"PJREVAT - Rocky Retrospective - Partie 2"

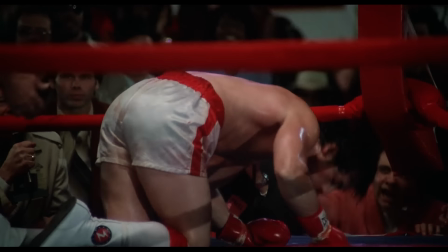12:40 L'issue du combat se joue sur la capacité pour Rocky de se relever avant la fin du décompte, qui montre sa personnalité de combattant, qui se relève de tous les coups de la vie.
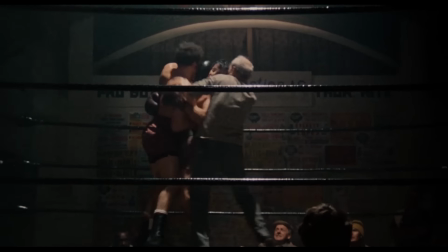12:47 Il est intéressant de le comparer au premier combat du premier film.
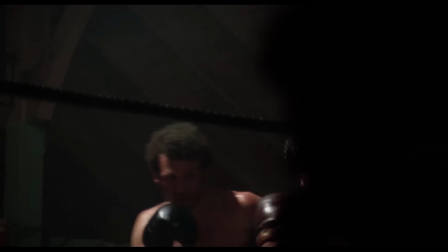12:50 Il est assez minable, toujours filmé du même côté du ring donc pas très varié au niveau des angles et des plans, il est éclairé seulement par le dessus et l'atmosphère enfumée de la salle,
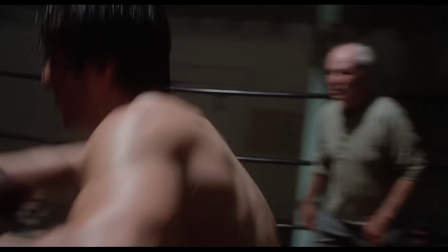12:56 qui donne un aspect glauque à l'ensemble, jusqu'à ce que le coup bas de Spider-Rico réveille le combattant qui soudain entraîne la caméra avec lui pour mettre à terre son ennemi dans une victoire barbare au ras du sol.
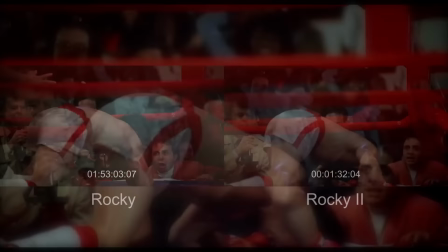13:05 Le combat de fin est repris tel quel au début du deuxième film, ce qui peut paraître fainéant,
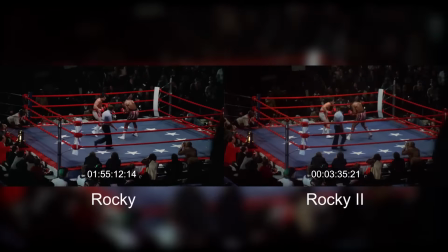13:09 mais il faut dire à sa décharge qu'à l'époque le marché de la vidéo n'est pas encore très répandu et que les gens n'ont souvent vu le premier film qu'une fois,
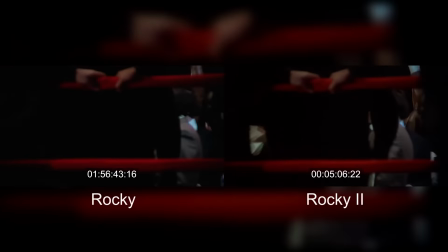13:15 à sa sortie en salle.
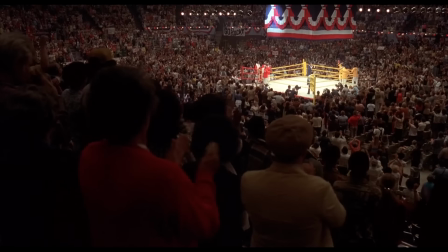13:17 Il est intéressant de voir que le combat du deuxième film, le premier mis en scène par Stallone et bénéficiant cette fois-ci de plus de budget, reprend la même construction que celui du premier,
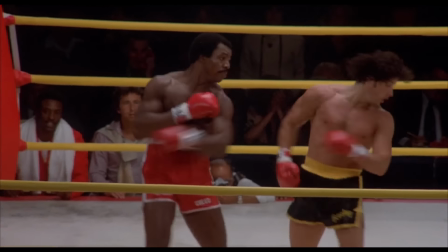13:24 comme un hommage ou peut-être pour symboliser que c'est une deuxième chance. Il crée de la tension sur cet enjeu en mettant deux fois de suite Rocky au tapis dès le début du combat,
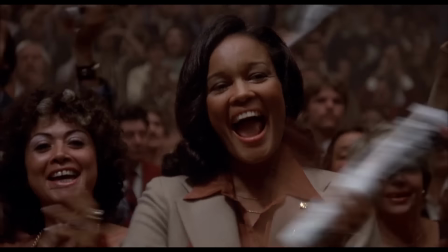13:32 qui fait vraiment craindre à une défaite et rend immédiatement la jouxte passionnante même si on n'a pas l'habitude de suivre des matchs.
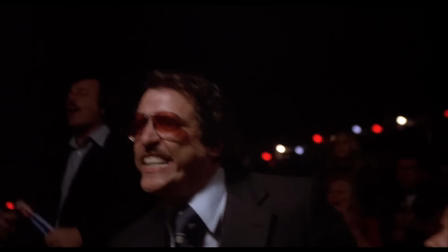13:37 C'est du simple storytelling, on fait trébucher le personnage pour montrer que son chemin va être long et pénible.
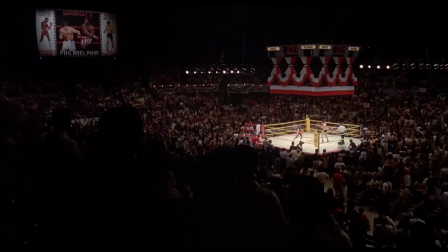13:42 Stallone met en scène le coeur du combat, du 3ème au 14ème round, comme dans le premier film, en éteignant à nouveau les lumières du stade avec un cut subliminal qui fait accepter les grandes zones de noir.
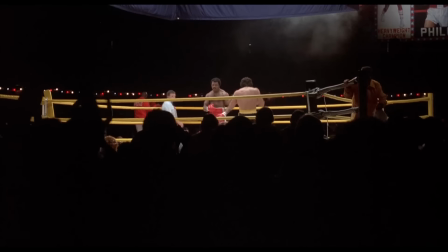13:51 Nous sommes normalement concentrés sur les boxeurs, on n'est pas censé chercher la foule dans le cadre, et on accepte ces faux raccords sans s'en rendre compte grâce à ces plans larges où la lumière est éteinte autour du ring.
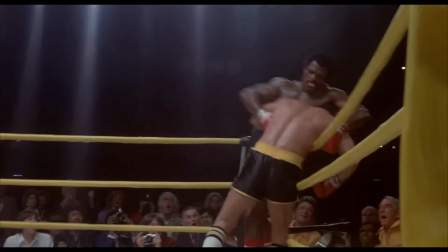14:00 C'est également au 3ème round que la musique démarre, beaucoup plus chevaleresque, presque militaire avec ses tambours et ses cordes de chasse, qui appuie la progression dramatique du match.
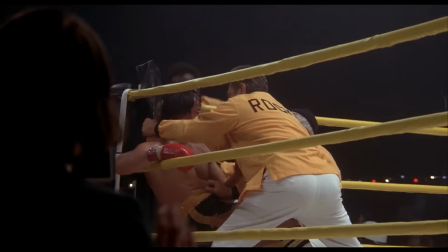14:08 Je ne présente pas en parlant de chevaleresque, au début du 11ème round on se croira presque dans un combat de l'éditeur.
Qu'est-ce qu'on va ?
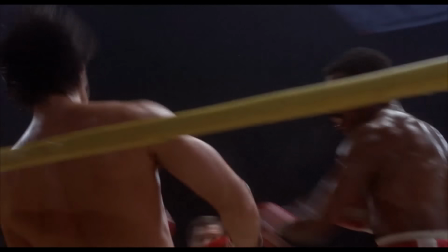14:14 Ne laissez-le respirer !
Elle change brutalement de rythme et d'orchestration dans plusieurs rounds pour appuyer certains passages particulièrement éprouvants,
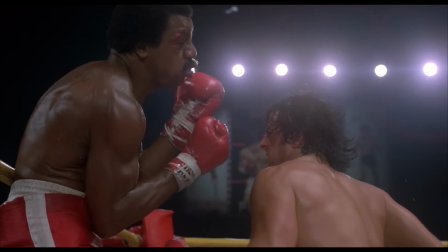14:21 notamment au huitième round où les sons ralentissent et se déforment, transformant les cris en rugissements, et les coups de poing en explosions,
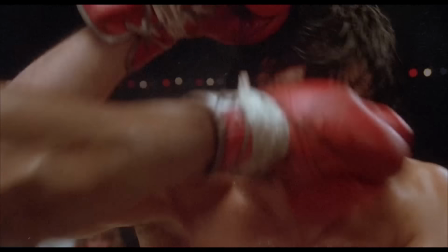14:30 au dixième round, quand Apollo se met à attaquer sérieusement l'œil de Rocky, pour appuyer les subjectifs déformés et les reflets parasites qui transcrivent l'étourdissement du boxeur,
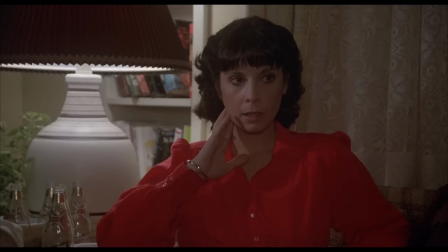14:37 avant de s'arrêter avec la cloche de fin du quatorzième round pour laisser le dernier totalement silencieux.
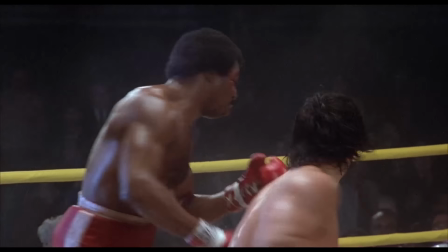14:42 Le montage se charge alors d'intensifier la charge émotionnelle du combat, comme lorsqu'un champ contre champ mime l'échange de coups entre Creed et Balboa.
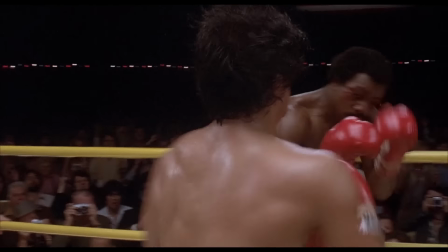14:49 Comme la première fois, quelques plans à l'intérieur du ring viennent dynamiser le montage et mettre le spectateur au coeur du combat pour quelques instants, aidant ainsi l'identification à Rocky.
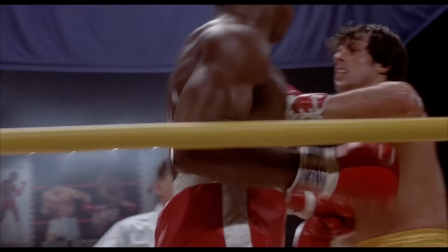14:57 La musique revient marquée d'un crescendo l'issue du combat,
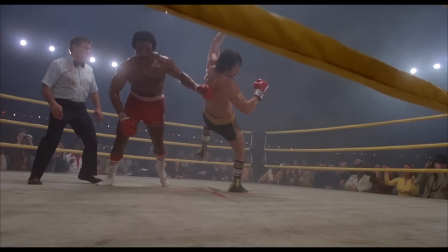15:00 un double KO filmé au ralenti et en très grand angle pour augmenter l'impact de la chute, jamais vu dans le monde réel jusqu'à présent dans le monde des poilous semble-t-il,
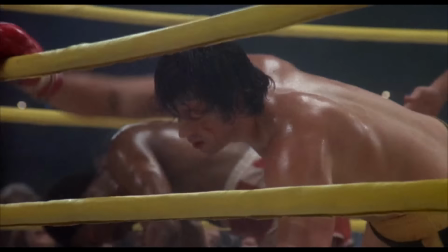15:07 mais qui ne serait pas rare dans les autres catégories et en amateur selon mes recherches. Pour le 3ème film, les combats vont être très différents.
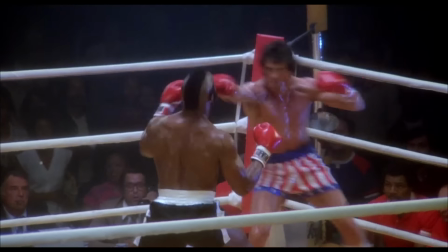15:14 Ils sont plus secs, filmés sans artifices, sans musique, à l'exception du dernier round du combat final.
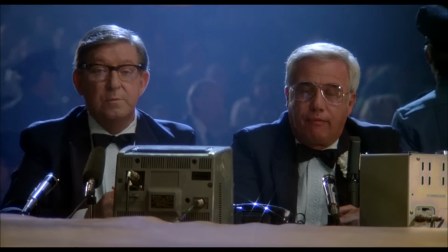15:19 Stallone intègre dans sa mise en scène du combat final la retransmission télévisée du match, dont il reprend le style jusqu'à laisser visibles les équipes de tournage autour du ring.
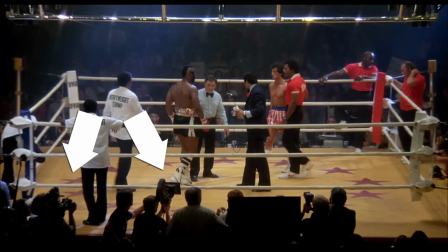15:26 Il favorise les plans larges filmés en légère plongée typique de la télévision, ne switchant avec les caméramans autour du ring que pour les actions invisibles sous un autre angle.
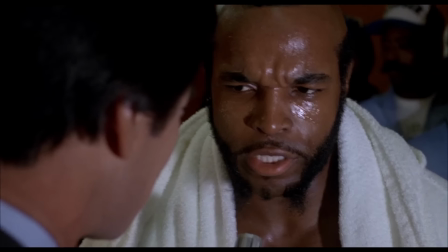15:34 Les derniers moments avant le combat alternent d'ailleurs entre les commentateurs télé et les interviews filmé en caméra épaule pour émuler les images de retransmissions sportives.
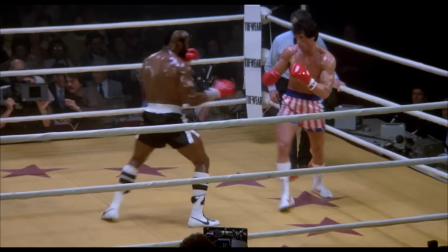15:42 Craignant sans doute de voir les mêmes schémas se reproduire, Stallone décide de faire vivre le combat en quasi temps réel.
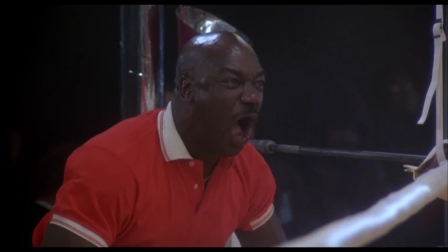15:47 Quelques ralentis viennent exceptionnellement distordant le temps du montage, et le son par la même occasion, utilisé de la même façon que dans le précédent film pour marquer la déstabilisation du personnage.
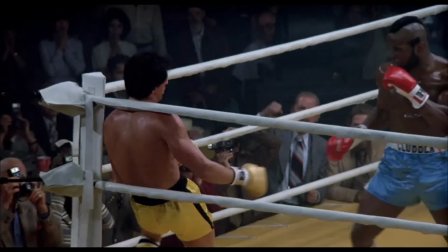15:56 Le premier chaos de Rocky à l'écran, lors du premier match, est surtout souligné par le son d'ailleurs.
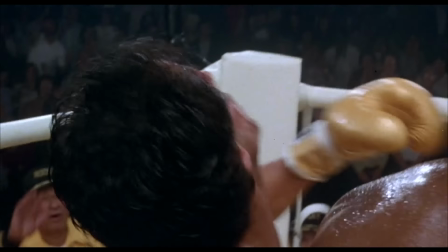16:01 Un effet d'écho est ajouté au son qui résonne dans la tête de Balboa, Et on entend un bruit distordu au-dessus de tout ça qui ressemble à la bande-son du combat ralenti,
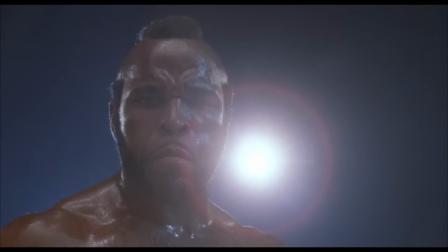16:09 ce qui la rend plus grave et la décale petit à petit.
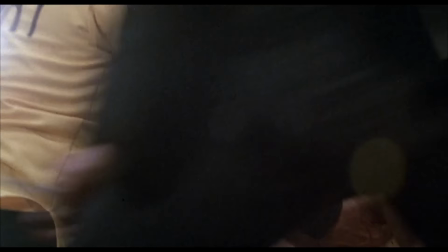16:14 Un son de cloche au ralenti semble réveiller Rocky, qui ressemble à celui de la cloche du ring.
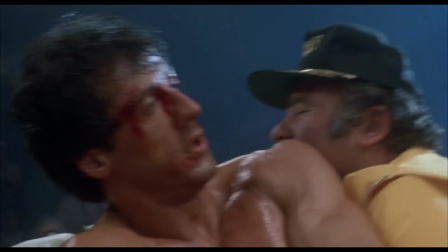16:21 Ce son dissonant et déformé fait disparaître le son intra-dégétique, les cris de la foule, le commentateur,
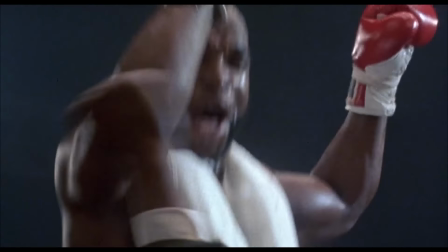16:26 et se voit accompagné vers la fin de battements de cœur, qui font comprendre que le personnage est plus ou moins conscient.
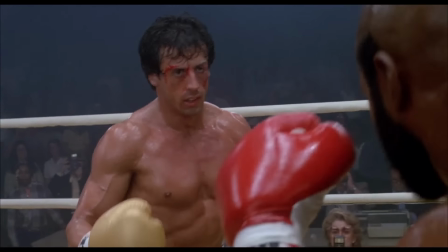16:31 On notera malgré tout que les bruits des coups de Lang sont particulièrement exagérés, additionnés à des bruits d'os qui cassent et de viande frappée,
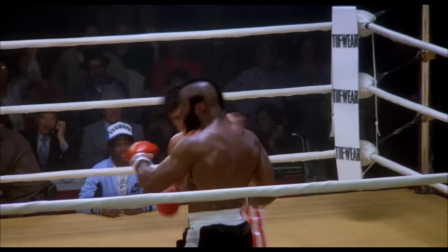16:38 qui éloignent le combat du réalisme pour aller plus près du grand spectacle, idée soutenue également par les combats vite réglés sur quelques rounds.
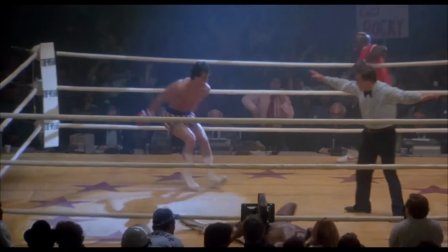16:44 Des victoires ou des défaites courtes, mais impressionnantes.